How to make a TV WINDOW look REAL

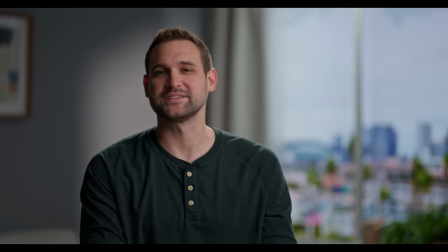[0:00]
Oh, hello. This is a beautiful interview setup, isn't it? We're in a high-rise building overlooking a large city.
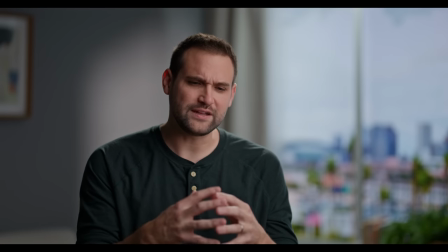[0:06]
Setups like this are only for the elite, the best of the best.
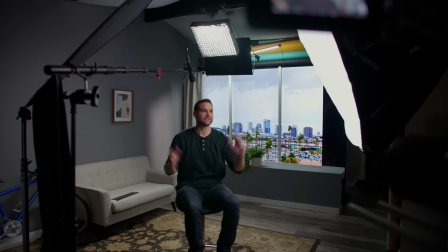[0:11]
Just kidding. We are actually in a regular house in a neighborhood.
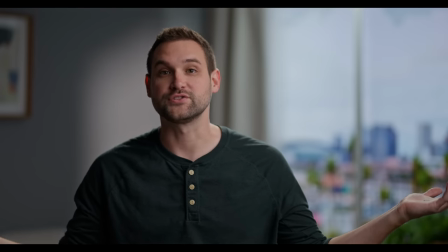[0:16]
In this video, we're going to show you how you can do this yourself if you have a few thousand bucks laying around.
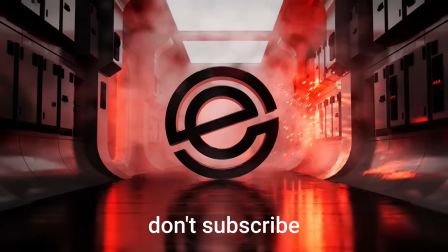Yesterday, we were in this room and we filmed a corporate interview for a random company.
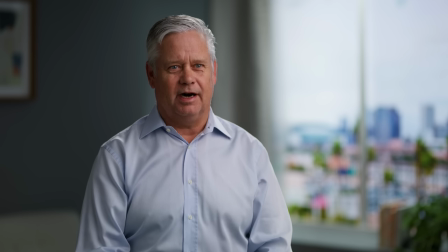[0:32]
It was a legit gig. We got paid, sent him the footage, and they went on their way. The people that are gonna see that footage in that video will have no idea that we were in this room.
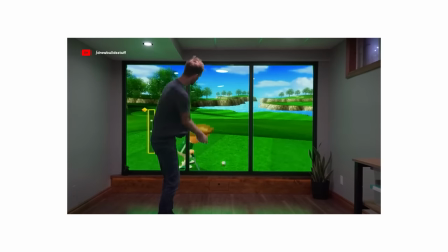[0:41]
Tons of youtubers now have been talking about this 3TV setup that looks like a window in a high-rise building. And we started watching these videos and thought this is really cool for youtubers and stuff, but I think this also works for video companies like us who film interviews.
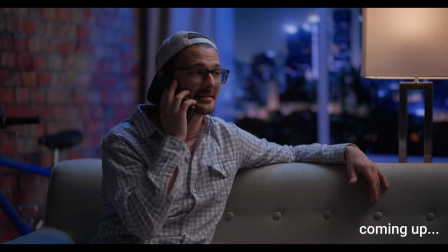[0:57]
In this video, We're gonna show you how a video wall like this is very versatile and useful So yes, this is great for youtubers and stuff But really this is great for anyone who shoots video as
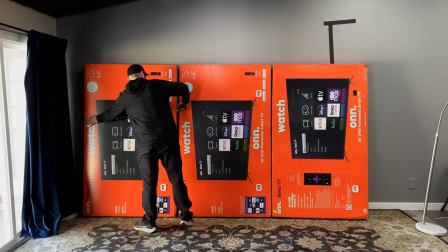[1:09]
long as you can afford three TVs And I will say these are Roku TVs from Walmart
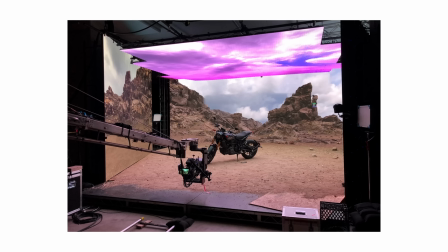[1:15]
They were about 600 bucks a piece if you're gonna build a real video wall It could cost upwards of fifty to one hundred thousand dollars I think of this like a little low-budget video wall so we can kind of jump onto the bandwagon of virtual production and stuff. First, we thought, okay, should we mount these on the wall? But then we realized that mounting three TVs on the wall vertically would actually be incredibly difficult and we wouldn't be able to get behind them to make changes and stuff.
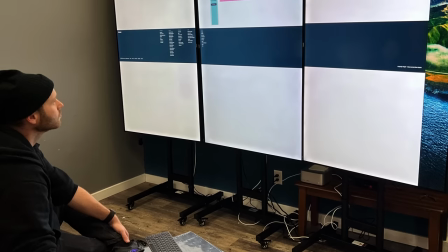[1:43]
So we ended up buying three TV stands and mounting the TVs vertically on those stands. And we're gonna share the links to all of these things in the description of the video.
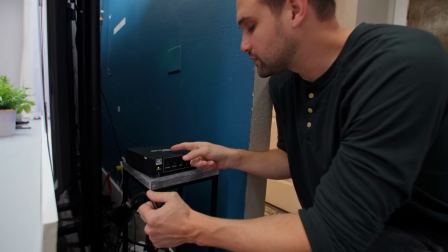[1:53]
Right here, we have the UHD TV wall controller, 4K 60 gigahertz Ultra HD box.
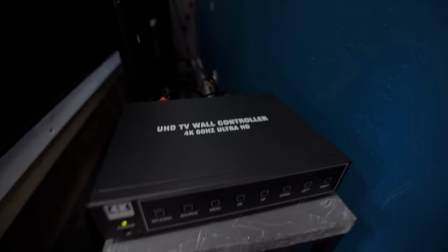[2:00]
What this box is doing is making it so the image that's on our computer.
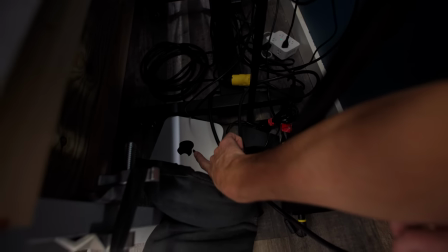[2:04]
Oh, look, what kind of computer is this? I think it's one of those, uh, the Pear Studios, uh, Orange or some sort of fruit company made that.
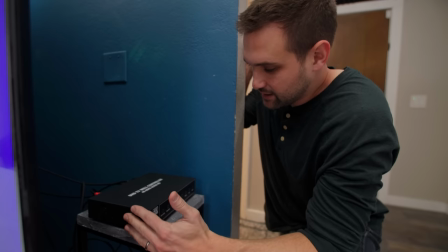[2:13]
Anyway, this box here is a way for the computer to just send one signal to the box,
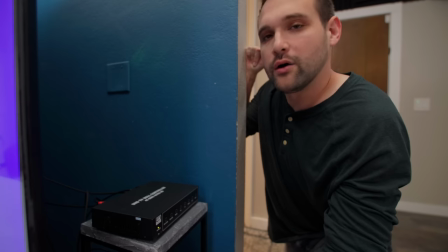[2:20]
which then distributes the signal to all three TVs, making our lives much easier.
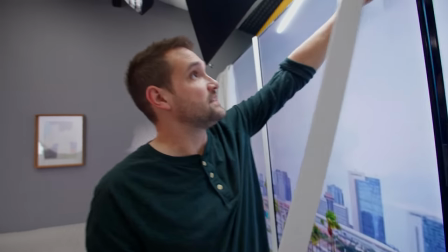[2:26]
See this?
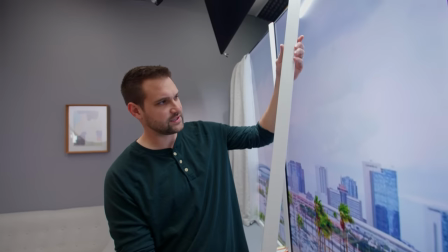[2:26]
To cover the seam between the TVs we bought this white composite lightweight trim from Home Depot and we just put some velcro on the back
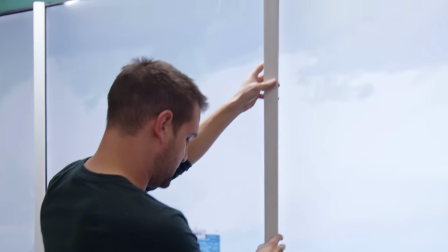[2:35]
so that way these can be removable in case we need to get to the TVs and
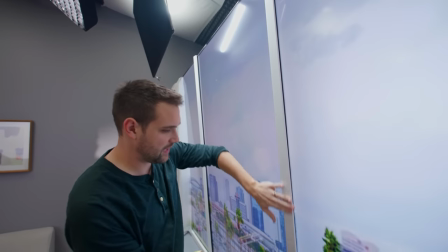[2:40]
it covers up the lining between each TV very well.
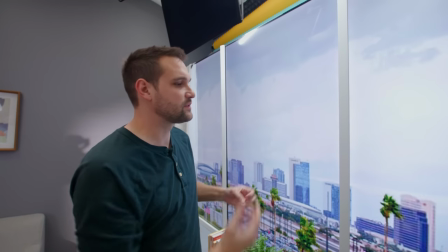[2:44]
I think these look good against most sky backgrounds because they're light colored so they don't really draw the eye too much but they are there like they're breaking up the window in the high-rise.
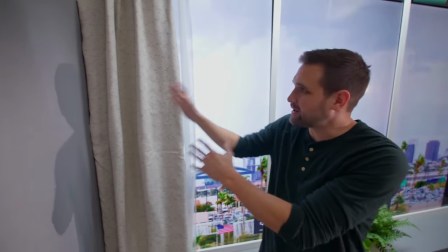[2:54]
On the end here, the TV kind of butted up against the wall and it didn't look quite right.
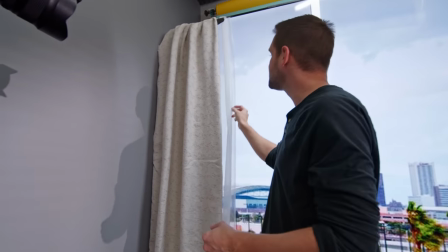[2:58]
So we bought this from Target. We bought some drapes and shears and just taped them up, creased them so they would look nice.
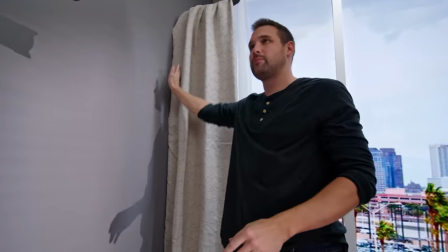[3:05]
And it's covering this problem area, making it look realistic.
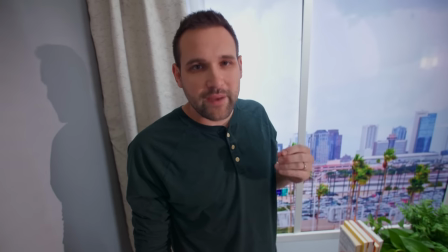[3:09]
The next important decision was covering up the base of the TVs so we could have more shot options.
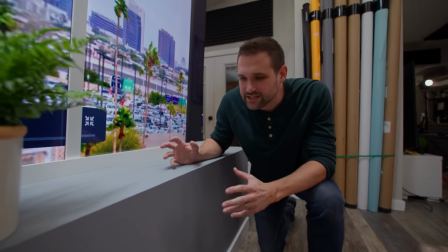[3:15]
So that's why we made this. This is a wooden base that we made to cover the base of the
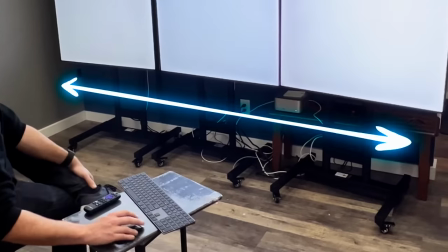[3:23]
TVs because the stands were showing there were a bunch of cables and it didn't look quite right.
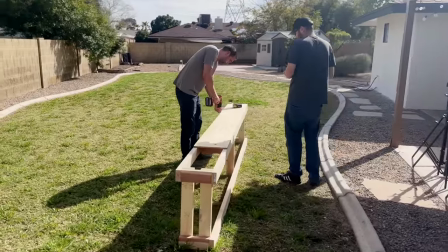[3:28]
So we just went to Home Depot and bought some 2x4s and some plywood and some screws and glue and we actually had to buy a saw too.
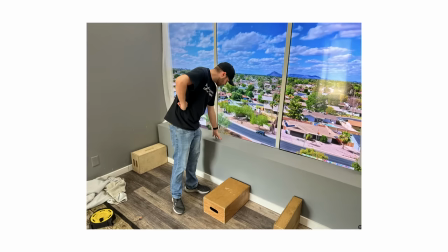[3:37]
And Andrew and I spent an afternoon making this in the backyard. We decided to have it come out like this to make it look like a windowsill and we wanted to be able to
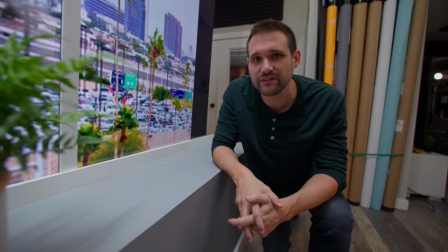[3:46]
put plants and stuff on it to make it look a little bit more convincing to add that little extra life.
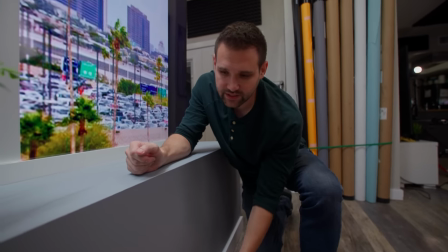[3:51]
We also got this white trim at the bottom, so it would look realistic in case our camera sees down there and it's already come in handy with some of our camera angles.